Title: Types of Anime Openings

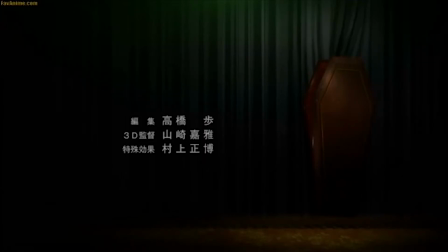[16:17]
Another uses this by showing focused expressions as well as the eerie dead gaze given to the audience's eyes to further set the scene.
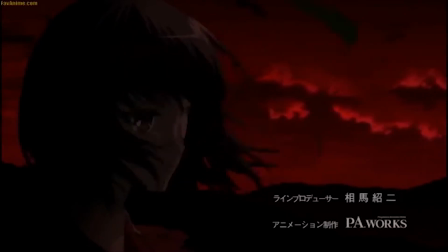[16:26]
This, along with frightening objects shown such as amputated limbs, coffins, hanging bodies, broken glass, crows, and a decapitated head which eyes follow the camera, really spooked the audience.
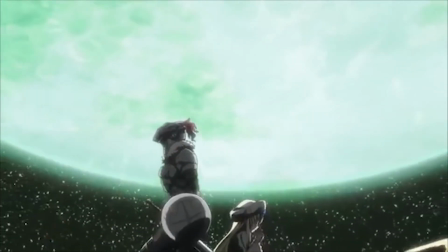[16:41]
When taking a look at the auditory aspects, the same uneasy feeling occurs. Lyrics that are rather dark, musical drones, usage of space chords,
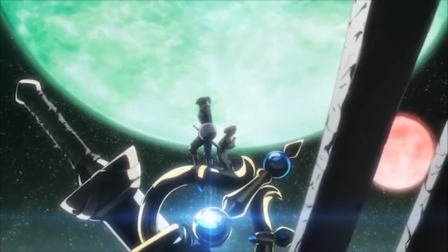[16:50]
absence of sound, and background harmonized vocals on top of a solo melody.
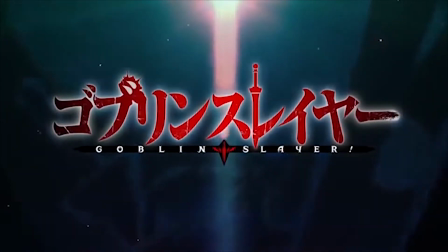[16:55]
One example is from Goblin Slayer, where they use these aspects to portray a serious undertone.
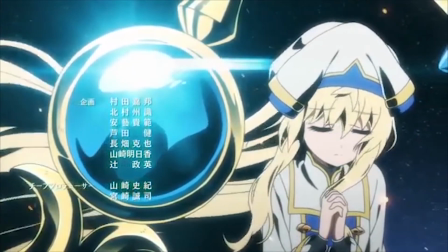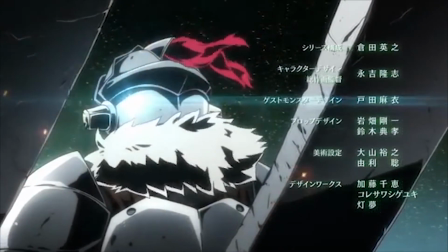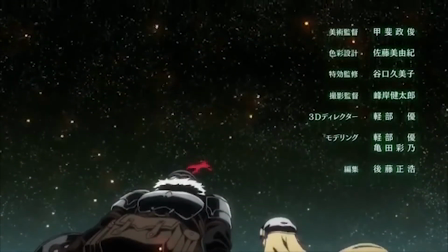[17:11]
There's a constant drone held throughout the song, which is used to give a sonorous foundation to the song.
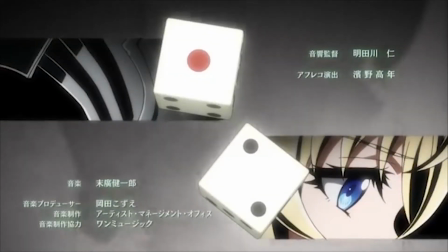[17:17]
The common use of space chords, which are prolonged until the complete absence of sound.
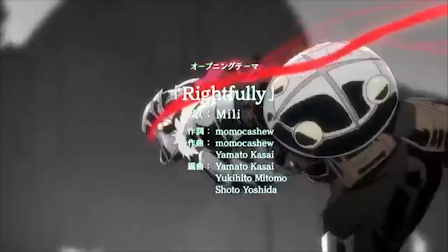[17:22]
The use of prolonged chords using harmonized vocals,
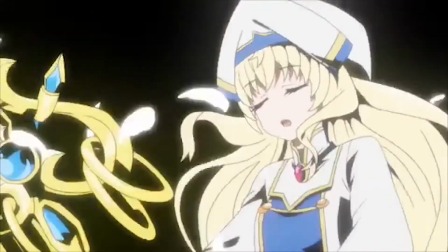[17:24]
then an absence of sound really signifies the feeling and further enhances the importance of the sound when it is present.
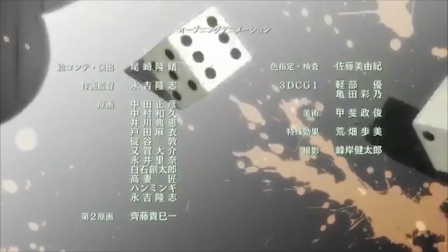[17:31]
Commonly known as stop time, this technique is used to draw the audience in and to further emphasize the following sounds.
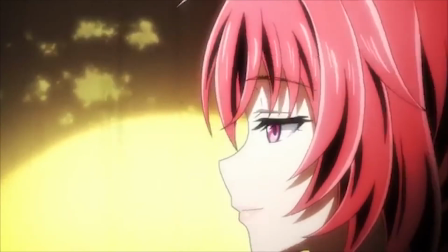[17:38]
However, the importance lies in the lyrics. The first verse eerily alludes to self-confinement due to someone's wrongdoings.
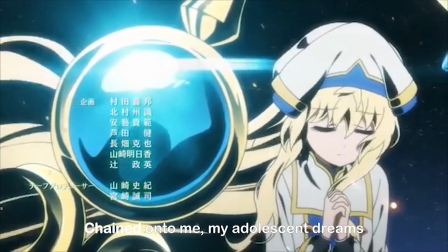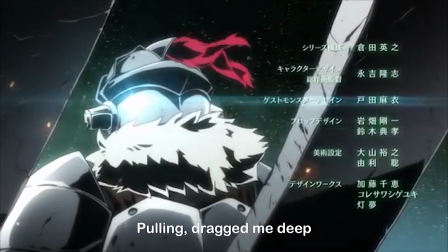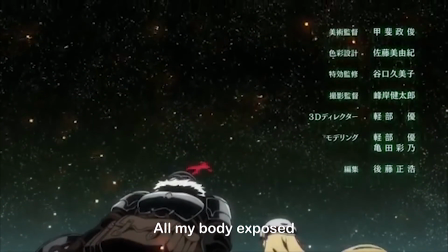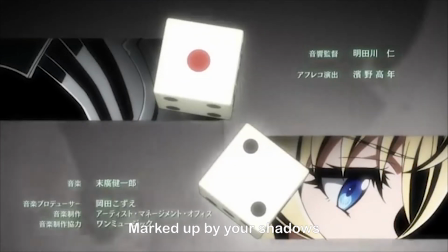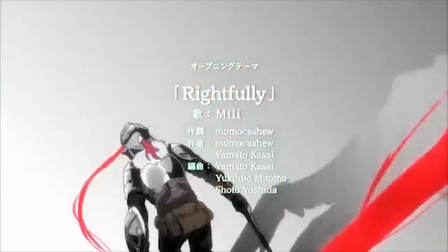[18:07]
This, similar to calm openings, is poetic in nature.
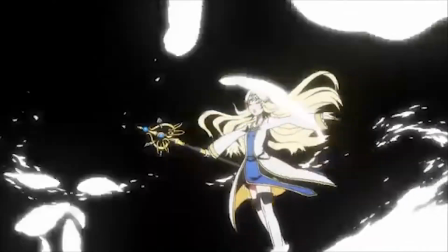[18:10]
The use of repetition and the lack of comprehensible statements not only set the mood, but also inform the audience that the lyrics are earnest.
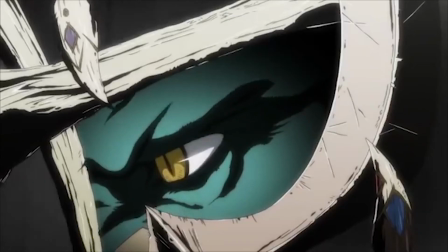[18:18]
When looking at the meanings of the lyrics, you can see too that the narrator/singer has internal struggles due to the results of someone's presence.
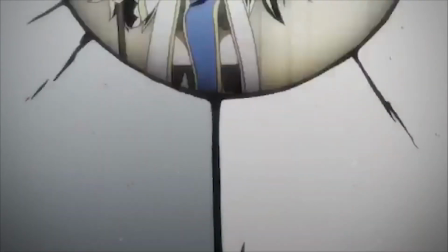[18:26]
The lyrics give off a great feeling of solemn as they are somber underlinings.
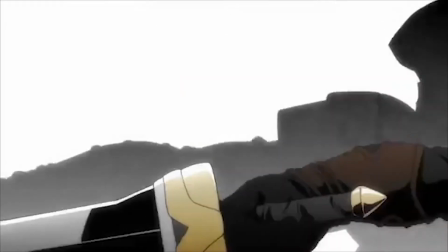[18:30]
Openings that are also categorized as serious are The Promised Neverland Opening 1,
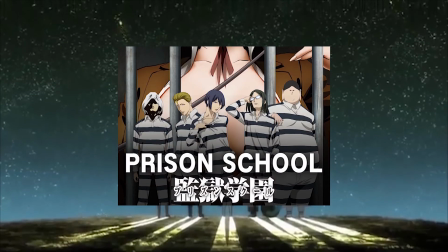[18:35]
Steins Gate Opening 1, Prison School Opening 1, and Monster Opening 1.
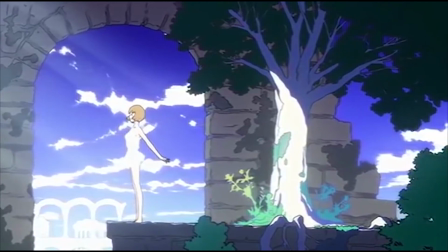[18:43]
When looking at anime openings, it is clear that there are many similarities such as length, language, general music structure, etc.
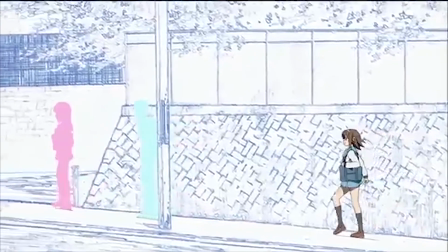[18:51]
On the contrary, there are also significant amounts of differences regarding the mood.
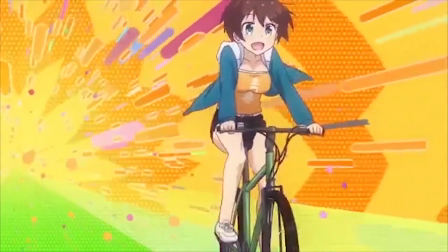[18:56]
Openings can have many different moods such as happy, sad, energetic, frantic, serious, and calm.
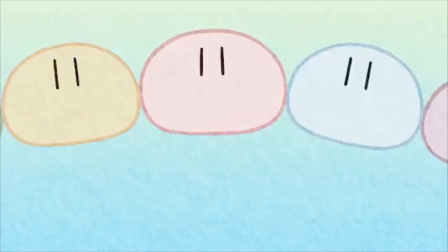[19:02]
Whether it be through happy characters or images that make you squirm, all anime openings achieve the same goal: